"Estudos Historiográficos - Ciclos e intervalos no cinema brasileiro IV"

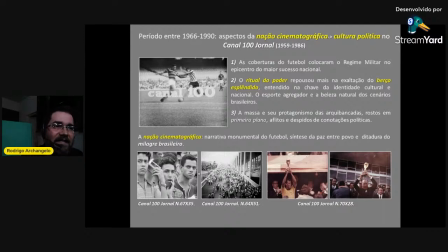15:57 Então aqui eu trago algumas ideias de como essa representação, dessa narrativa monumental do futebol onde sim você tem já o protagonismo, rostos da multidão, mas sempre participando do espetáculo do futebol. Então, a democracia que não existia fora dos gramados, ela é meio que emulada,
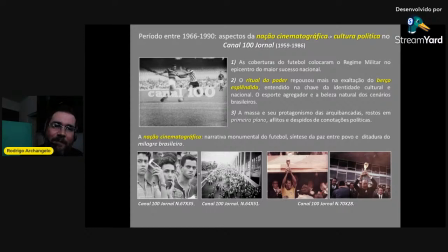16:16 é meio que um simulacro de democracia, as partidas de futebol onde você tem a participação do povo. E aqui você tem sempre tomadas em primeiro plano das pessoas participando, a entrada e a saída das pessoas nos estados de futebol, conectando o espetáculo do futebol com a vida cotidiana do brasileiro.
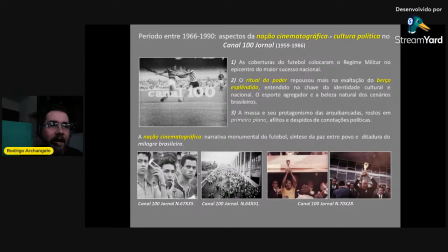16:32 E aqui você tem, por exemplo, o ritual do poder muito claramente retratado na final da Copa de 70 que o Canal 100 subvencionado pelo governo federal, ele fez uma cobertura a cores, algo muito inovador para aquele momento da final da Copa de 1970 com a vitória brasileira e alguns enquadramentos são praticamente feitos para
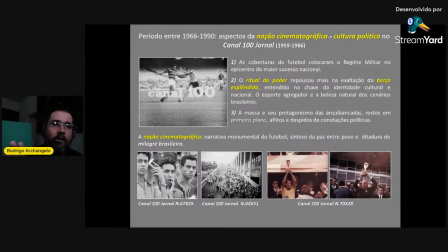16:53 conectar visualmente o sucesso do futebol dentro de campo com o sucesso do regime militar, aqui a gente tem o Carlos Alberto Torres levantando a taça de campeão e essa mesma taça é emprestada para o mesmo enquadramento feito por Emílio Garrastazu Médici,
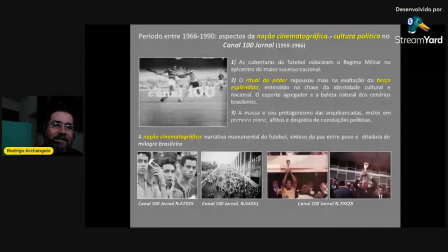17:06 que era o presidente nos anos de chumo brasileiro, dizendo que o sucesso do futebol representava o sucesso do futebol militar. Mas e como é que é esse ritual do poder de ação cinematográfica feito pelos cinejornais da Antida?
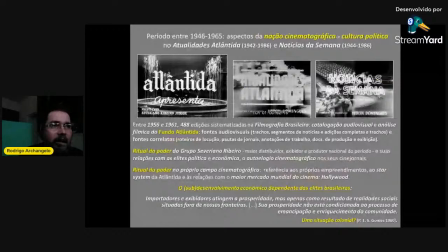17:22 Então aqui eu colocaria mais um universo de 488 edições de cinejornais da Antida do Notícias da Semana e do Atualidades Atlânticas, do Grupo Cerebeiro,
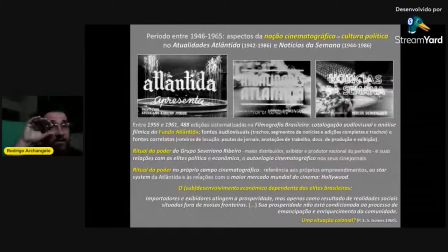17:37 são as mais longevas da história da filmografia brasileira, da história do cinema brasileiro. São as séries que começam nos anos e vão até os anos 80. E esparo de pesquisa com 48 anos do ano de 50 e do ano de 60.
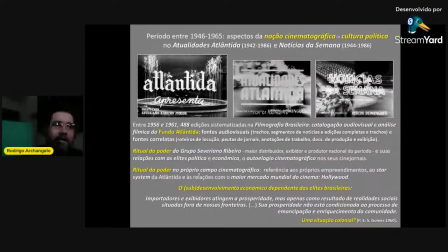17:55 O Kukubitschek e o complicado a pesquisa, primeiro, com o trabalho de pesquisa, os rotos de locução,
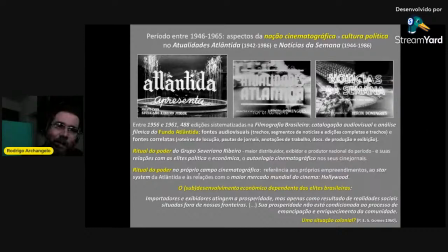18:08 jornal, documentação da produção e de divulgação desse cinejornal da Atlântida, para depois, com as informações, a fotografia brasileira, as fontes audiovisuais, os segmentos de notícias que estavam nas lábias,
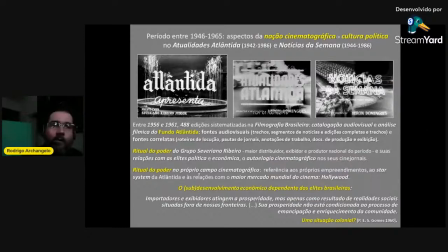18:26 as suas coisas, né? desses jornais do Fundo Atlântida. A gente começa a identificar, trabalhando com isso, que há também o ritual do poder do Grupo Severiano Ribeiro, que, nesse momento, é o maior distribuidor, exibidor e produtor nacional do período.
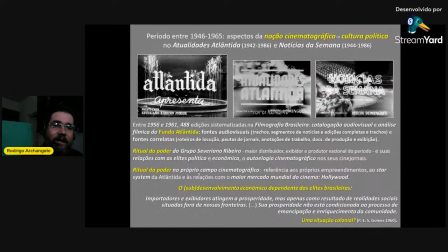18:41 E as suas relações com as elites políticas e econômica e o autologismo cinematográfico nos seus cinejornais é o que começa a dar o tom para esse ritual do poder. O próprio campo cinematográfico é o palco para esse ritual do poder, porque ele faz uma autorreferência aos seus próprios empreendimentos e,
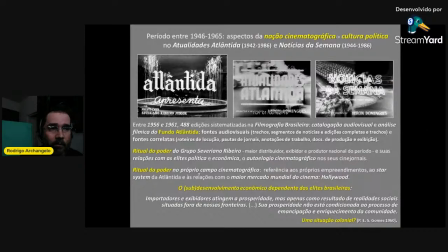18:57 sobretudo, a sua conexão com o maior mercado o líder do mercado mundial do cinema, que é Hollywood. Então aqui eu trago mais uma outra reflexão, outro pensamento do Paulo Emílio Salles Gomes no seu texto Uma Situação Colonial, que é um texto feito no final dos anos 60, que ele vai questionar justamente essa questão.
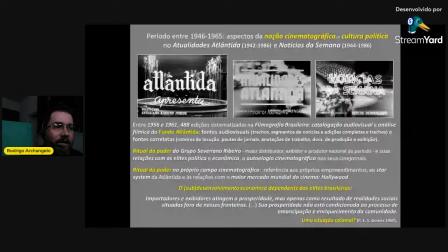19:15 Os grandes portadores e exibidores atingem a prosperidade, mas apenas como resultado de realidades sociais situadas fora de nossas fronteiras. Sua prosperidade não está condicionada ao processo de emancipação e enriquecimento da comunidade, ou seja,
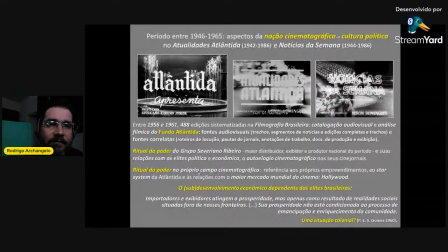19:29 é sempre os grandes empreendimentos cinematográficos no Brasil, e aqui é uma crítica que eu julgo ser direta ao Grupo Severiano Ribeiro, está atrelado ao sucesso do mercado hollywoodiano, do mercado de cinema fora das fronteiras nacionais.
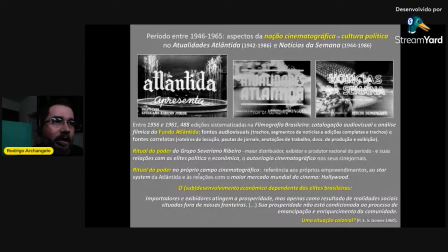19:45 Então aqui, por exemplo, o Grupo Severiano Ribeiro vai fazer com que o seu cinejornal,
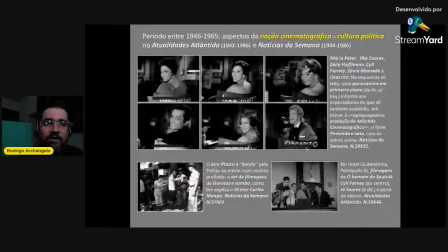19:53 o palco, o Star System das suas produções da chanchada, seja um verniz de entretenimento para as outras notícias que acompanham o seu cinejornal. Então, é muito comum, por exemplo, ver nos cinejornais do Grupo Sebreano Ribeiro, alguns trailers das próximas produções da Atlântida.